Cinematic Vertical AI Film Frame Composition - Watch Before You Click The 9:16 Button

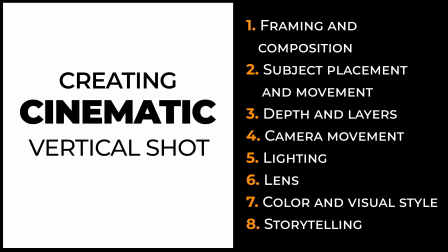While vertical video comes with its own challenges compared to the wide 16:9 format, following these guidelines will help you achieve cinematic visuals that feel immersive and well composed.
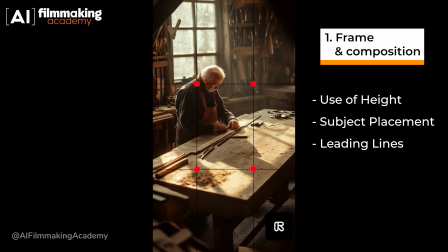The rule of thirds still applies, but think vertically. Divide your frame into top, middle, and bottom sections.
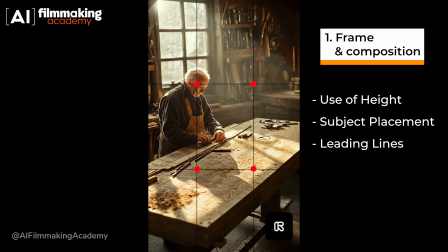Place important elements like the subject's eyes or the horizon in the upper third,
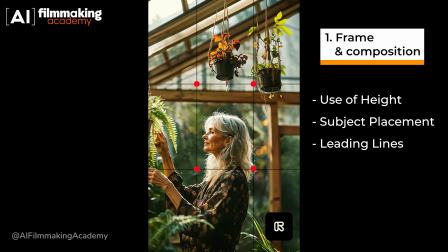and make sure the background fills the bottom third to avoid empty spaces.
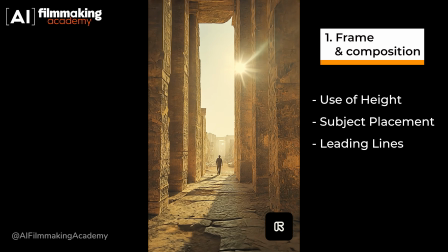Use vertical lines like buildings, trees, or pathways to guide the viewer's eye up or down the frame.
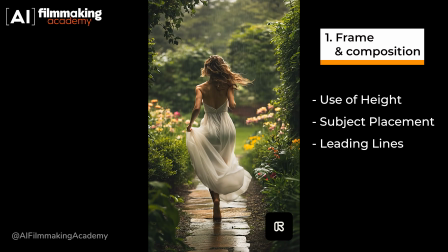This creates depth and flow, which are key for cinematic vertical shots.
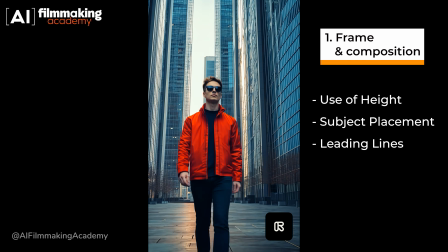Vertical frames naturally emphasize height, so take advantage of this by composing shots that showcase tall structures,
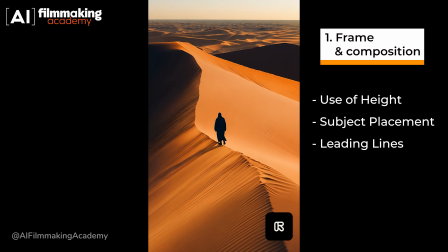characters and landscapes to create visual depth. Since vertical videos are narrow,
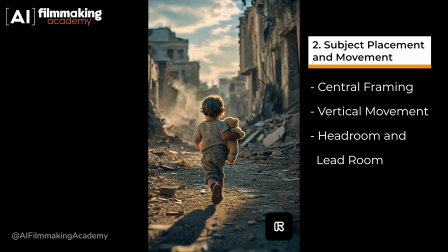centering your subject can create strong, balanced compositions that look intentional.
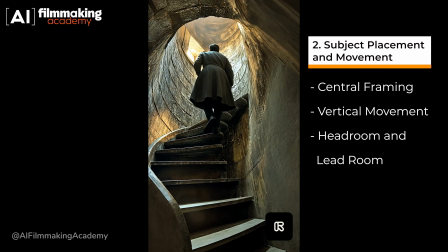Vertical shots are great for capturing upward or downward motion.
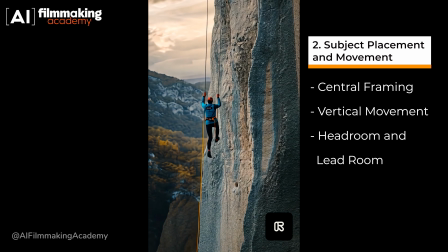Think of characters climbing stairs, descending, or moving vertically in the frame.
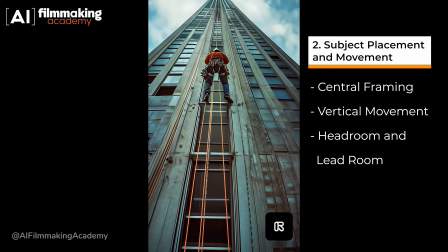Keep the camera tilting up or down rather than panning side to side.
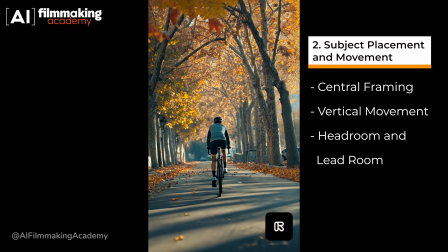Make sure there is enough space above and below your subject.
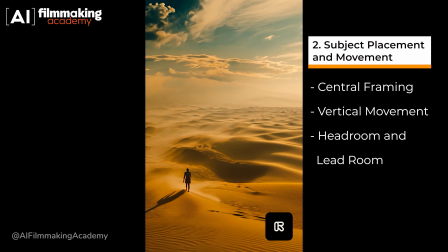Keep the frame balanced, especially when the action moves vertically, so it doesn't feel cramped.
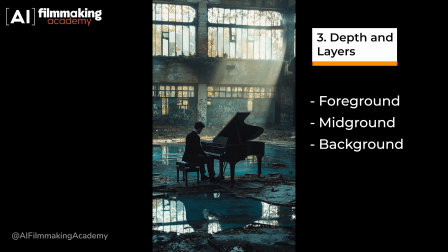With less horizontal space, depth becomes more important. Layer your shots by including elements in the foreground,
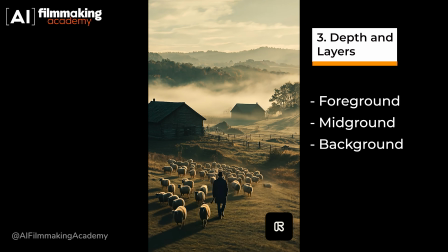midground, and background to create a sense of scale and dimension.
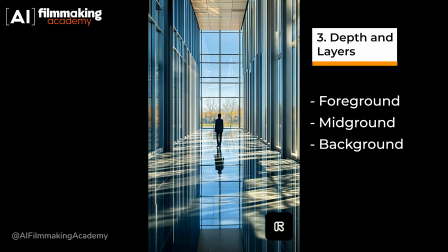Use doorways, trees, or architectural elements to create natural frames within your vertical shot.
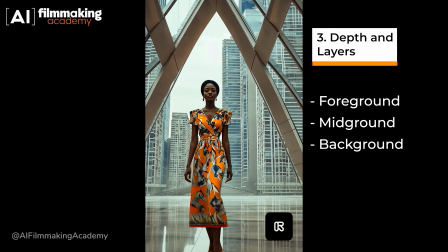This adds depth and directs the viewer's attention to your subject.
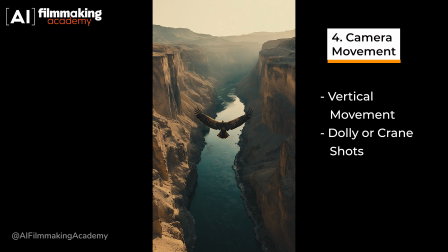Tilting the camera up or down works really well in vertical videos to reveal new information.
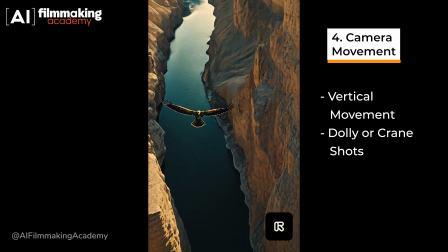Think about starting from the ground and moving up to reveal the sky, or tilting down from character's face to their feet.
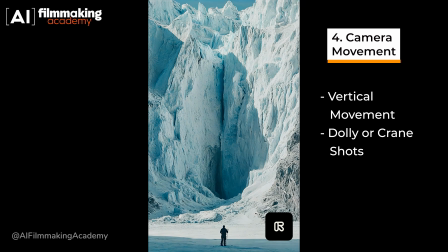Moving the camera upwards,
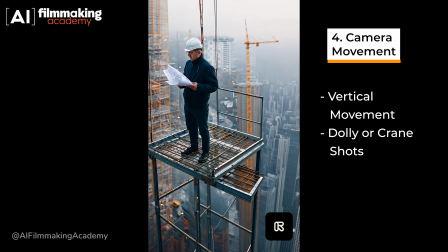forward or backward creates a strong sense of motion and works great with the vertical format.
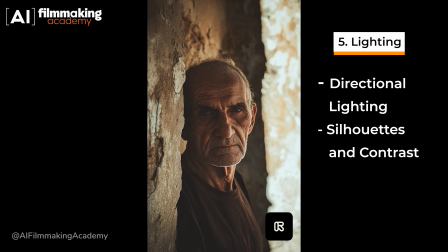Use lighting to emphasize depth and height. Side lighting or top-down lighting can create shadows that enhance the vertical frame.
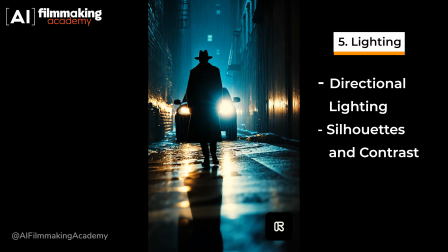Highlighting a character's silhouette against a bright background creates a cinematic look.
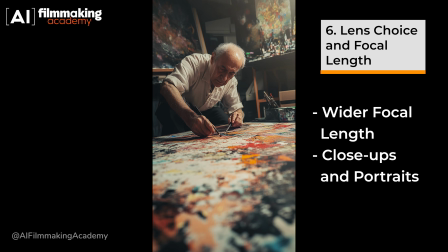High contrast lighting helps subjects stand out in the narrow frame. Since vertical videos have less horizontal space, using a wider lens,
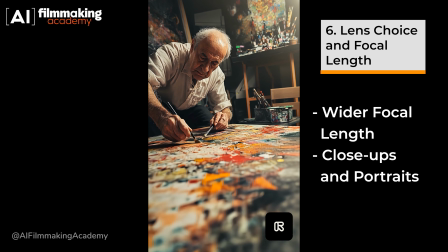28mm or 35mm, can help capture more of the environment.
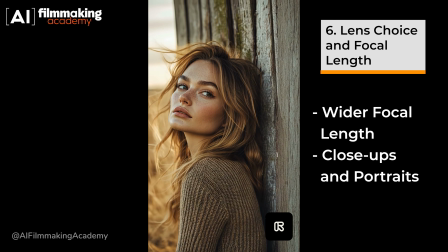Vertical video works well for close-ups like portraits.
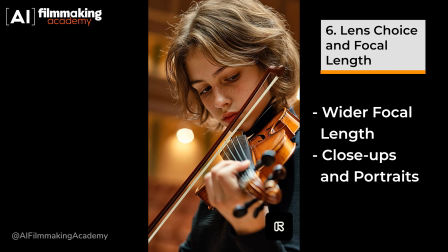A 50mm or 85mm lens will create intimate cinematic close-ups with a beautifully blurred background.
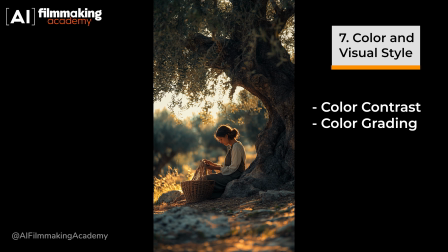In a narrow frame, color contrast between your subject and the background is important for creating depth.
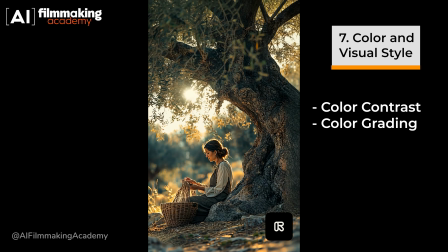Use complementary colors to make your subject pop.
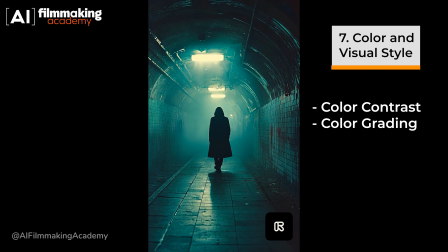Apply a consistent color grade that matches the mood of your story.
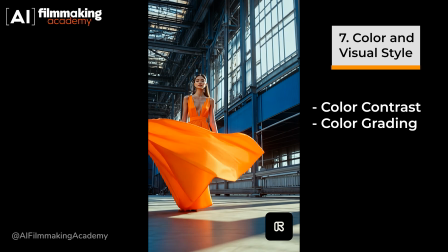Warm tones can create a nostalgic feel, while cooler tones work for suspense.
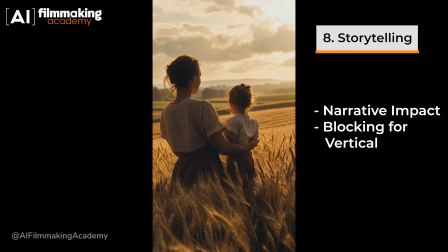The vertical format is great for character-driven stories.
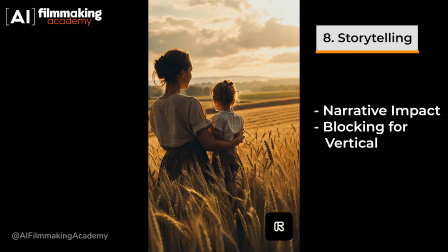Because it's more intimate, focus on smaller, more personal narratives.
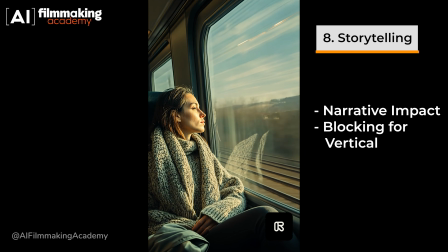Wide landscape or large group scenes can be more difficult in this format. Avoid overcrowding the frame.
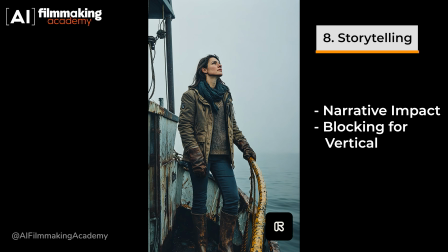Place your character and elements in a way that works with the vertical space and stack subjects vertically to use the space effectively. How to use Runway to create vertical video. Got an idea for a vertical video?
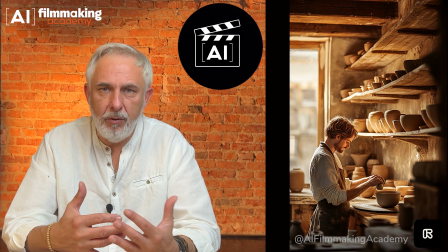Runway makes it easy to bring that vision to life. It's not just about funny memes.